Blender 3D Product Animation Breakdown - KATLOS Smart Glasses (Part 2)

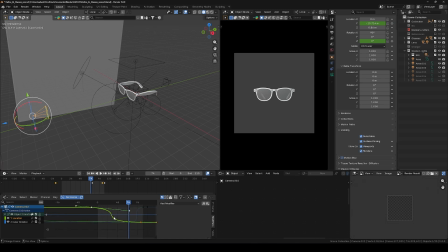(4:03)
So that's the point that it moves out is this point here where you have this kind of like sharp straight line, almost straight, and that's what gives that kind of feel like it move out speedy one, then it slows down. So that was what I did here.
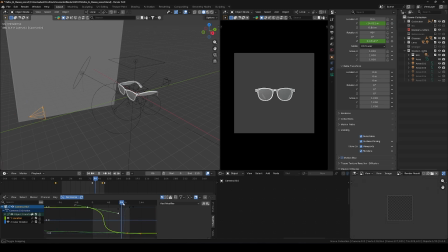(4:18)
And another takeaway from this is that the last part, the the product looks like it's moving out of frame, but what is actually happening is the camera actually rotating on the z-axis, and it gives you a kind of like,
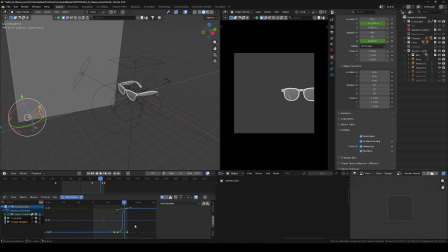(4:34)
I don't know, it's kind of like it looks much more fluidy to when you move the camera out of the frame. For me, I don't know for any other person. So that's what I did. And if you notice, you see that before this one, this particular, when the camera is moving and before it ended, this one already started.
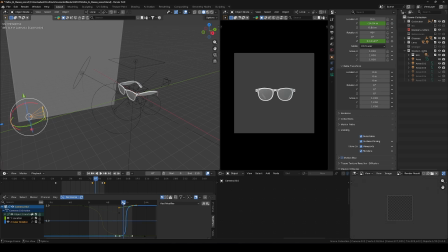(4:51)
That's another way I do my animation. I don't let one animation finish before the other one starts. Okay, it can give you the illusion of that it has ended, because if you look at it, you see that at this point it looks like it's not moving, you know, when you are looking at it from the camera,
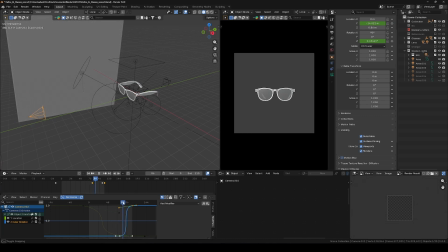(5:08)
but it's actually moving, but it slows down. And then this one starts and it picks up. So that's one of my trick for having this kind of like smooth transitions from, not really an obvious an obvious difference,
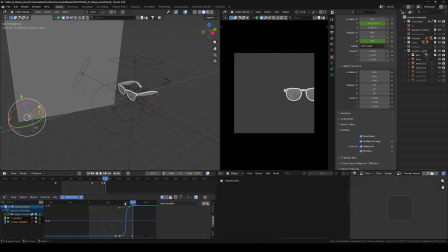(5:25)
but you might not be able to pick it up, but it feels good to your eyes when you see it. And that's what happened in this animation. The texturing for this is just same texture, you know, for the previous one.
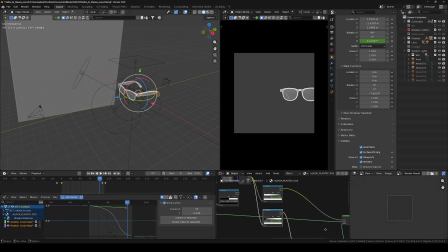(5:40)
But here we are not, we are not using what's it called? We are only using the black plastic, which is just simple plastic with bump map, and the bump is just a nice texture.
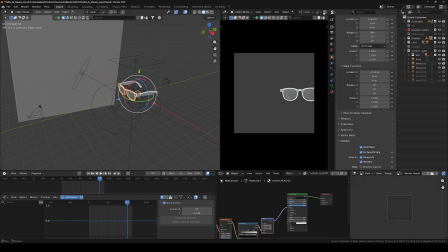(5:54)
And this is all we have there as a black plastic. So let me go to, let me go to my rendered view. I think my mouse is kind of like not working as I wished.
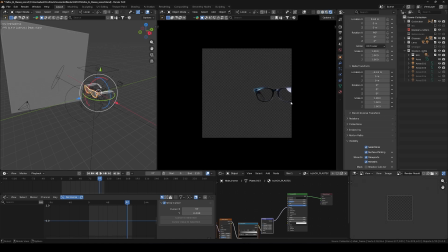(6:08)
Okay, don't know why. But yeah, so this is how you see, it's just basically the black plastic.
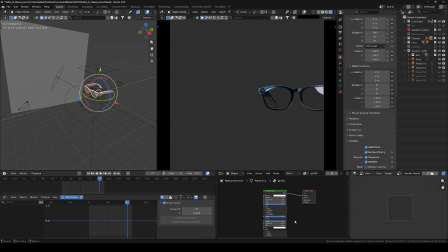(6:15)
Then we also have the frame. It's just a a simple glass with just roughness.
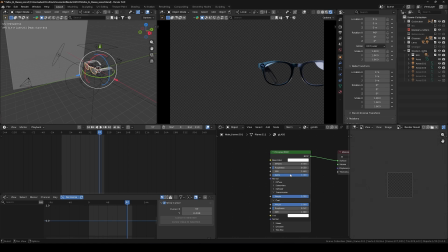(6:21)
You see, roughness turned down. Yes, we have this just the roughness at 0.05, and we have a full transmission, and the coat weight is also full. So that's just it. The reason for the coat weight is to give me this reflection.
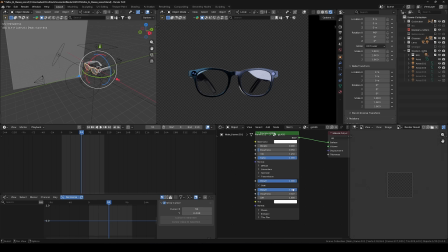(6:37)
So I like this reflection, to kind of like prove that it's a glass material, and without it, it's not as shiny as I wanted it to be. So then the full coat weight gives me what I actually wanted. And yes, that's that.
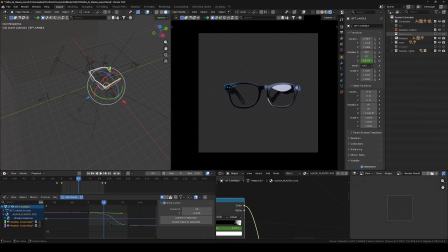(6:57)
As for the lighting is fairly, I would say the lighting is fairly simple. You see, so I want to show you something, but anyway, I don't think I have time. So the lighting, you see, the lighting, we have the top light, which is more like the field light.
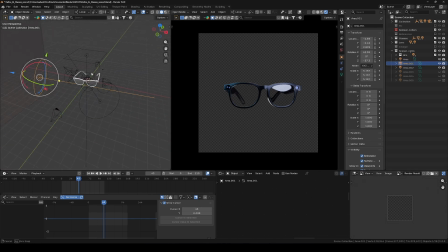(7:17)
We have the one coming from the left here and one coming from the right here.
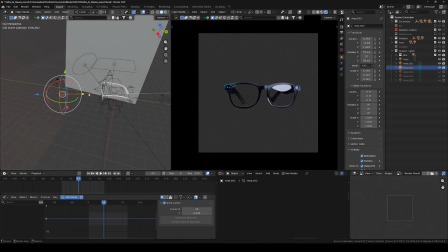(7:21)
I don't know if I mentioned, most of my lighting for products are always, influenced by 3 point lighting. Then I begin to tweak it, move around to kind of like find the best effect that works. So we have the what's it called? The rim lights that actually adds some rims to our product.
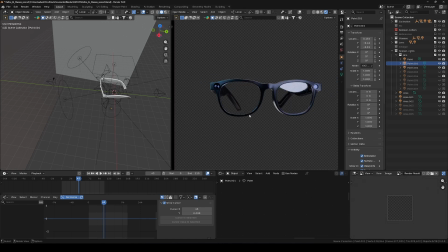(7:40)
You can see this one here. And yeah, so most times I use the rim light to paint light on my product to kind of like give it what is lacking.
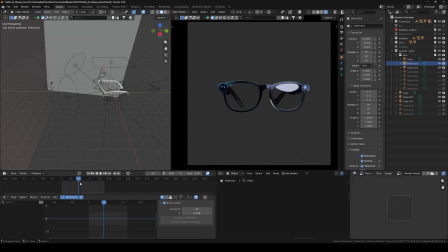(7:49)
After it looks okay, it looks good, then I think something is missing. Then I begin to, to use rim light to paint light to where I want it to be seen. And then I of course render it out. So this is that about this.
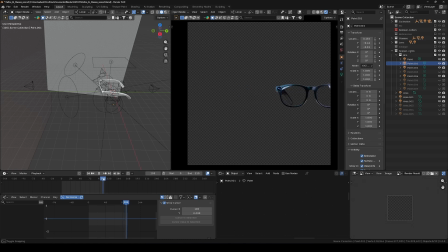(8:04)
I just render it out, transparent BG, same settings, and all of that.
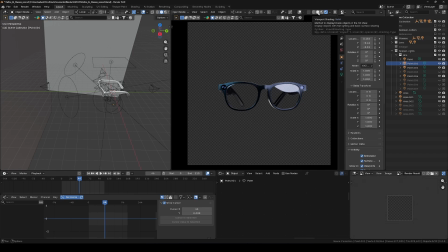(8:09)
So let us go to the, we are just using the plastic material, so nothing much.
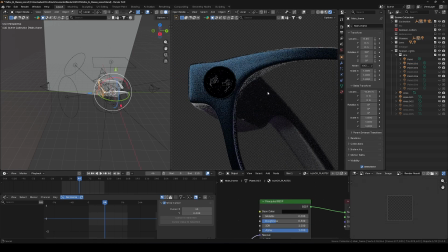(8:14)
And you see this camera here, I will still get there. I think the next scene after this, that's where I will explain what I did to this camera and how I got this view.
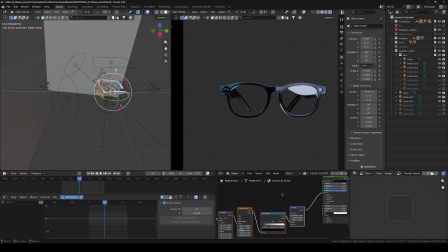(8:24)
So yeah, so I'm still using my plastic material, just basic plastic. And that's what I did for this scene.
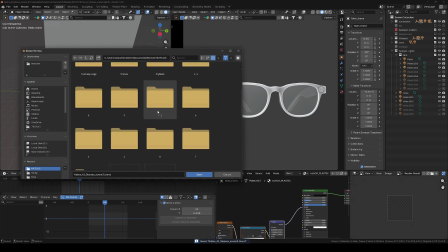(8:32)
So let's go ahead and open for the next scene, which is the, all right.
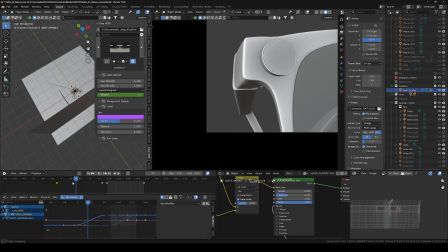(8:41)
So I think this should be the next scene from 1 to 120. Yeah. So this is the next scene to see it.
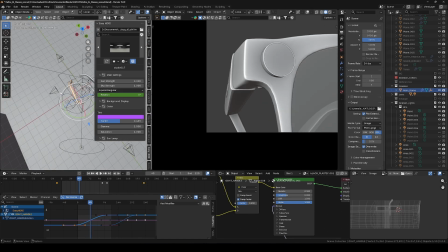(8:53)
So it's just basically the camera doing a lot of work. Like this.
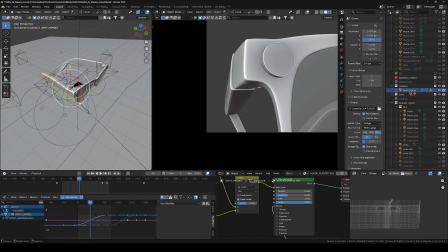(8:59)
And I forgot to mention in that one that I was using, an HDRI also for my lighting. So majority of this thing is I save incrementally. Like after I finish a particular scene, I save incrementally.
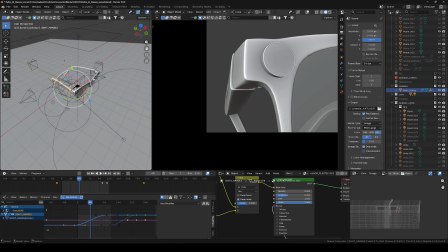(9:13)
Then I continue from there. I might delete some things, adjust the animation, but it's easier for me to, use the lighting that I've been using previously and just continue from there and without starting afresh again when the lighting is working. When you already have a working lighting.
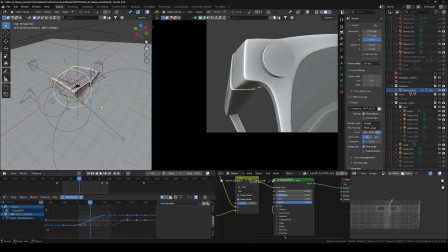(9:31)
So I've already done the lighting to see if it works even before animating them. So it kind of like give me an edge instead of redoing lighting again. So before going ahead to animate it, I'll just do the lighting and just go ahead with other things that I want to do.
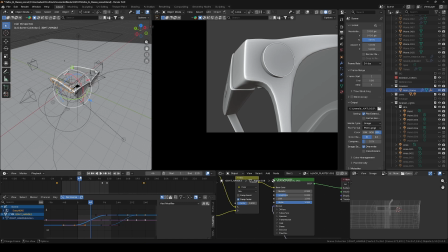(9:49)
Then I know that lighting will not be my issue again. Although I might need to correct it at some point, But that's just some of the things that I do.
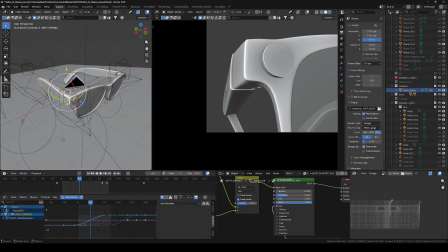(9:59)
So here we see that the handle is being animated and it's coming out. So it's kind of like complementing the movement of the camera. This is the camera.
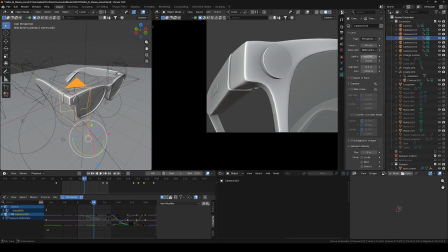(10:10)
This is the camera. It's complementing the movement. The camera is having this rotation and it's also moving back. It's close here, moving back and rotating at the same time. So it gives that feeling, a very good feeling. Then having everything should not be static.
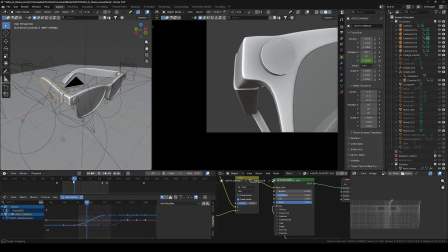(10:29)
Then having this handle,
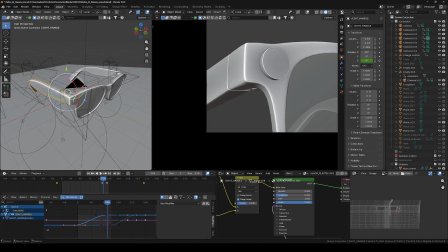(10:33)
moving along with it, it's kind of like creates this sense of motion, not a static mesh.
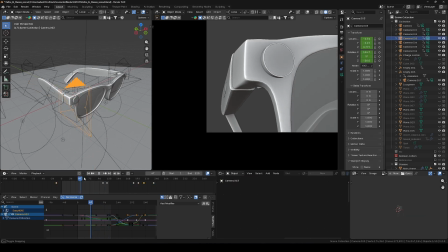(10:39)
If it was just the camera moving, it's might have this, it will work, but it won't work as much as possible because it will not, that sense of motion will not be there. You feel like you are seeing a static object. Yes, it's static, but just have to make it look good.
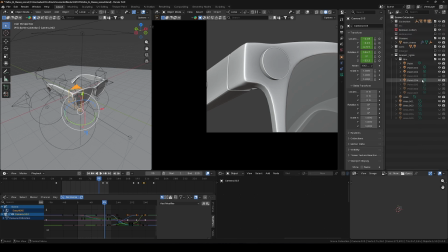(10:58)
For the lighting, I think that's the next thing. For the lighting, you see that I was still using some of the lighting that was in that scene.
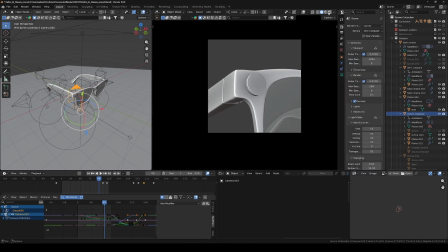(11:07)
So instead of me relighting everything that I've done, I just go ahead to make use of previous lighting,
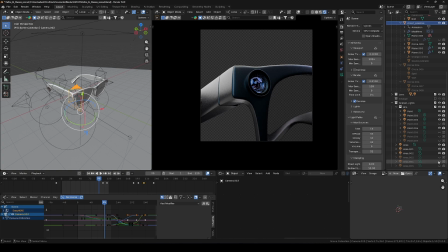(11:16)
and it actually works well. So just by turning them off, on, and you see that you have a very good what's it called? A very good lighting to work with. So it depends.
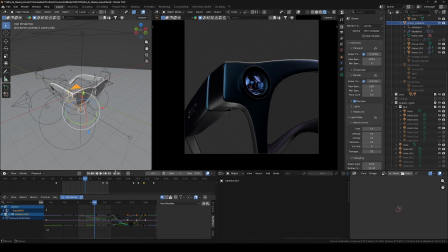(11:32)
So it depends on the final lighting that I'm using for the mesh, and those are things that actually are very important. So yeah, so I'll talk about this in the next scene,
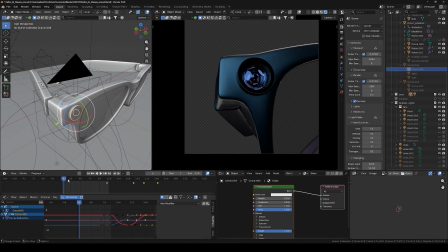(11:45)
the glass and the lens, because I have to be a bit detailed on that. So yeah, so that will be all. Our texture is just basically the plastic texture that I showed at the beginning, nothing much, and that's how the scene is like.
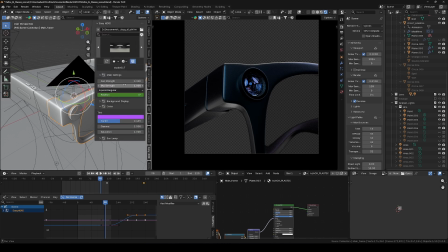(12:05)
Then I rendered it out, and I have this, what's it called, HDRI. I'm using easy HDRI and with a tint of purple. You understand why I'm using these tints when I had the background.